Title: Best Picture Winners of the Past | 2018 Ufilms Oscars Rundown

Hello and welcome to the U-Films Oscars Rundown. I'm Amy and today I'm going to be talking about some of my favourite Best Picture winners so far. At number eight we have Crash. It won Best Picture in 2006 and tells the stories of different people living in LA. The film's very clever in the way that all the stories are interwoven and everyone's linked together. It also does brilliant job at highlighting the racial tensions that were felt at the time and it still feels relevant today linking into the Black Lives Matter campaign.
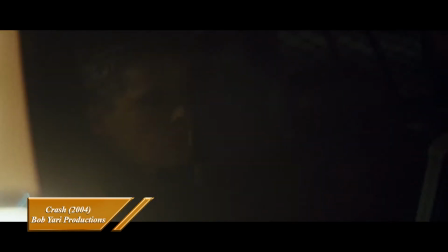Crash Crash manages to show the racism in a variety of ways. There's scenes like this one that are very tense to show the seriousness of the situation.
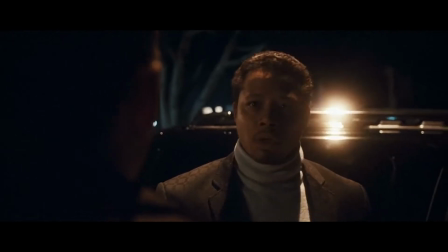All right, both of you turn around, put your hands on top of your head and interlock your fingers. No, wait, wait a minute. We're only a block away from our house.
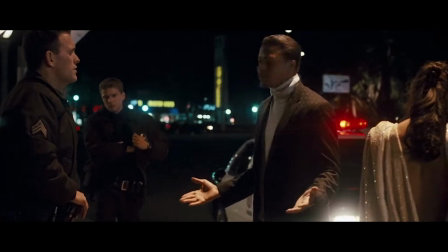Hands on your head, interlock your fingers. That's not even necessary. Hands on your head, interlock your fingers. Look, I'm a television director.
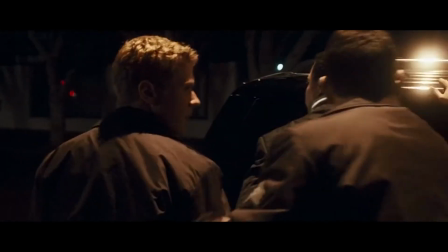Wait, me and my wife are just coming home from an award show. Calm down. Calm down. Put your hands on top of your head, man.
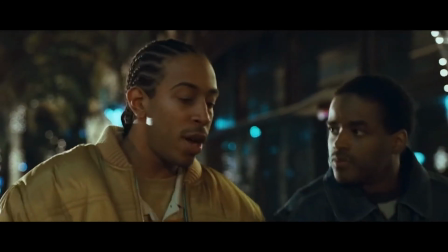Will you just do what he says?
Well, scenes like this are quite comedic to show the irony of the situation.
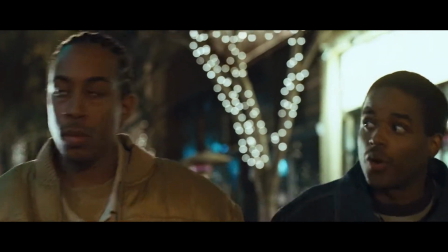We didn't get any coffee that you didn't want and I didn't order, and that's evidence of racial discrimination.
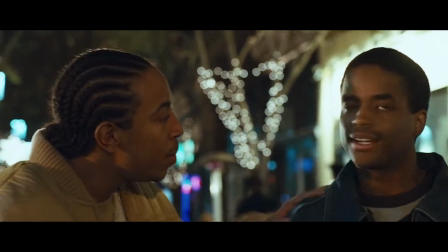Did you notice that our waitress was black? And black women don't think in stereotypes? You tell me something, man.
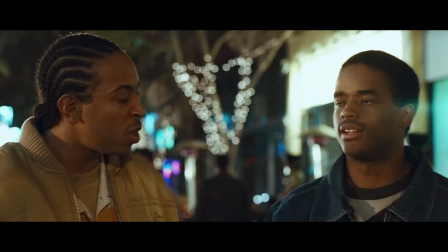When was the last time you met one who didn't think she knew everything about your little lazy ass before you even opened your mouth, huh?
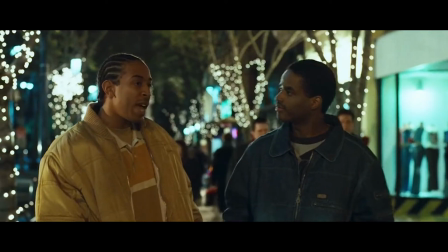That waitress sized us up in two seconds, where black and black people don't tip. So she wasn't gonna waste her time?
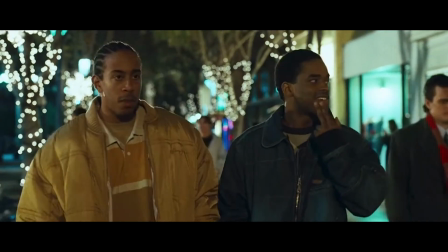Now somebody like that? Nothing you could do to change their mind. So, uh, how much did you lose? You expect me to pay for that kind of service?
At number seven is Birdman. This is one of the more recent Oscar-winning films. It won Best Picture in 2015 along with Best Original Screenplay, Best Director and Best Cinematography. The film's about a washed up actor who's living in the shadow of the superhero that he used to play. The film's really clever because it's designed to look like it's all one long shot.
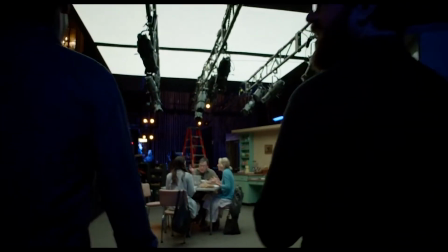The scenes are all well choreographed so that everything happens at the exact right moment and the editing is brilliant because you can't tell where there actually is a cut and where there isn't. The film only took two months to film and another two weeks to edit which is surprising considering how complex it all is at number six we have rain man this is a classic 80s film about a man called raymond who's an artistic savant before the film's release not many people knew what autism was so the film's success really helped to bring awareness for the condition the film won best picture in 1988 and dustin hoffman also won best actor
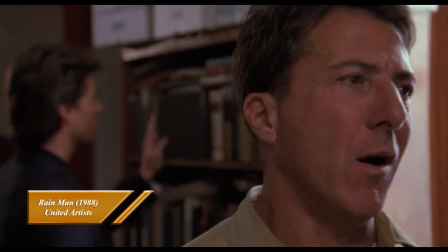for his performance as rain man oh oh oh oh oh verne beat your hand of course of course these people are I could be here all day
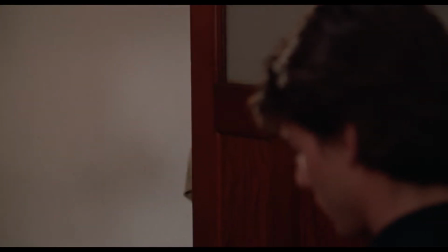Vern. This is an unannounced visit, Vern. This is definitely not a weekend visit, Vern.
The film does a brilliant job at showing the special relationship that Raymond has with his brother and how it changes over time. At number five we have Schindler's List. Although this is a very difficult film to watch, it's something that everybody should watch at least once. It tells the story of how Oskar Schindler managed to save 1,200 Jewish people from the Nazis in World War II. The film is in black and white, and although I normally don't like black and white films, Schindler's List is really the exception. The lack of colour all the way through the film really highlights the one scene that does have colour.
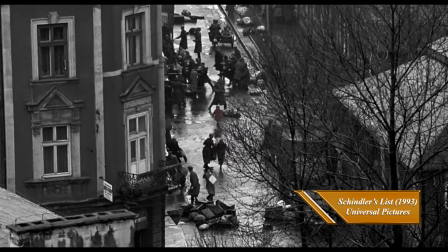The camera follows a little girl in a red coat as she walks around the ghetto alone, with no parents or adults to look after her.
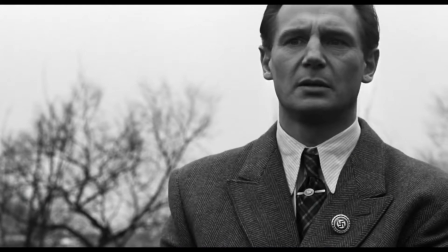It's a very emotional scene and really puts things into perspective.
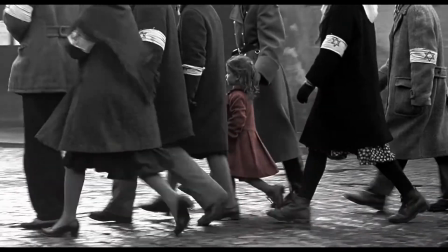The film won an incredible seven Oscars in 1994, including Best Picture, Best Director, Best Original Score and Best Set Design. In fourth place is The French Connection. This film was quite slow in the beginning, it can be difficult to follow, but it's really worth sticking with it. The story is based on real events and follows two New York cops as they try to catch a French businessman smuggling drugs into the country.
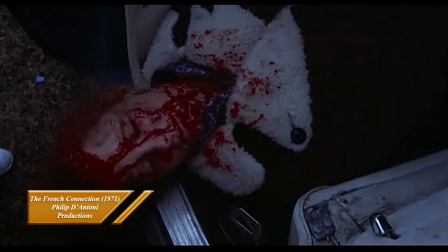The film was groundbreaking for its time, with the special effects makeup helping to create a more gory scene than what the audiences were used to in 1971.
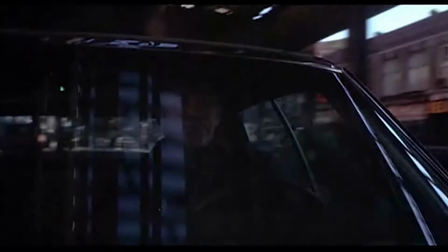The camera work was also new and creative, with one of the most memorable shots being filmed from the front bumper of a car.
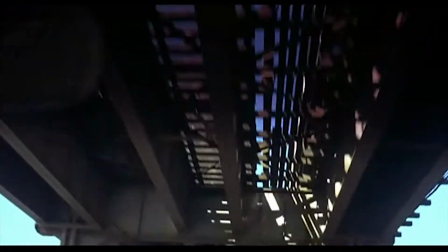To help show the speed of the car even more, they also set the camera to only film 18 frames per second, rather than the usual 24.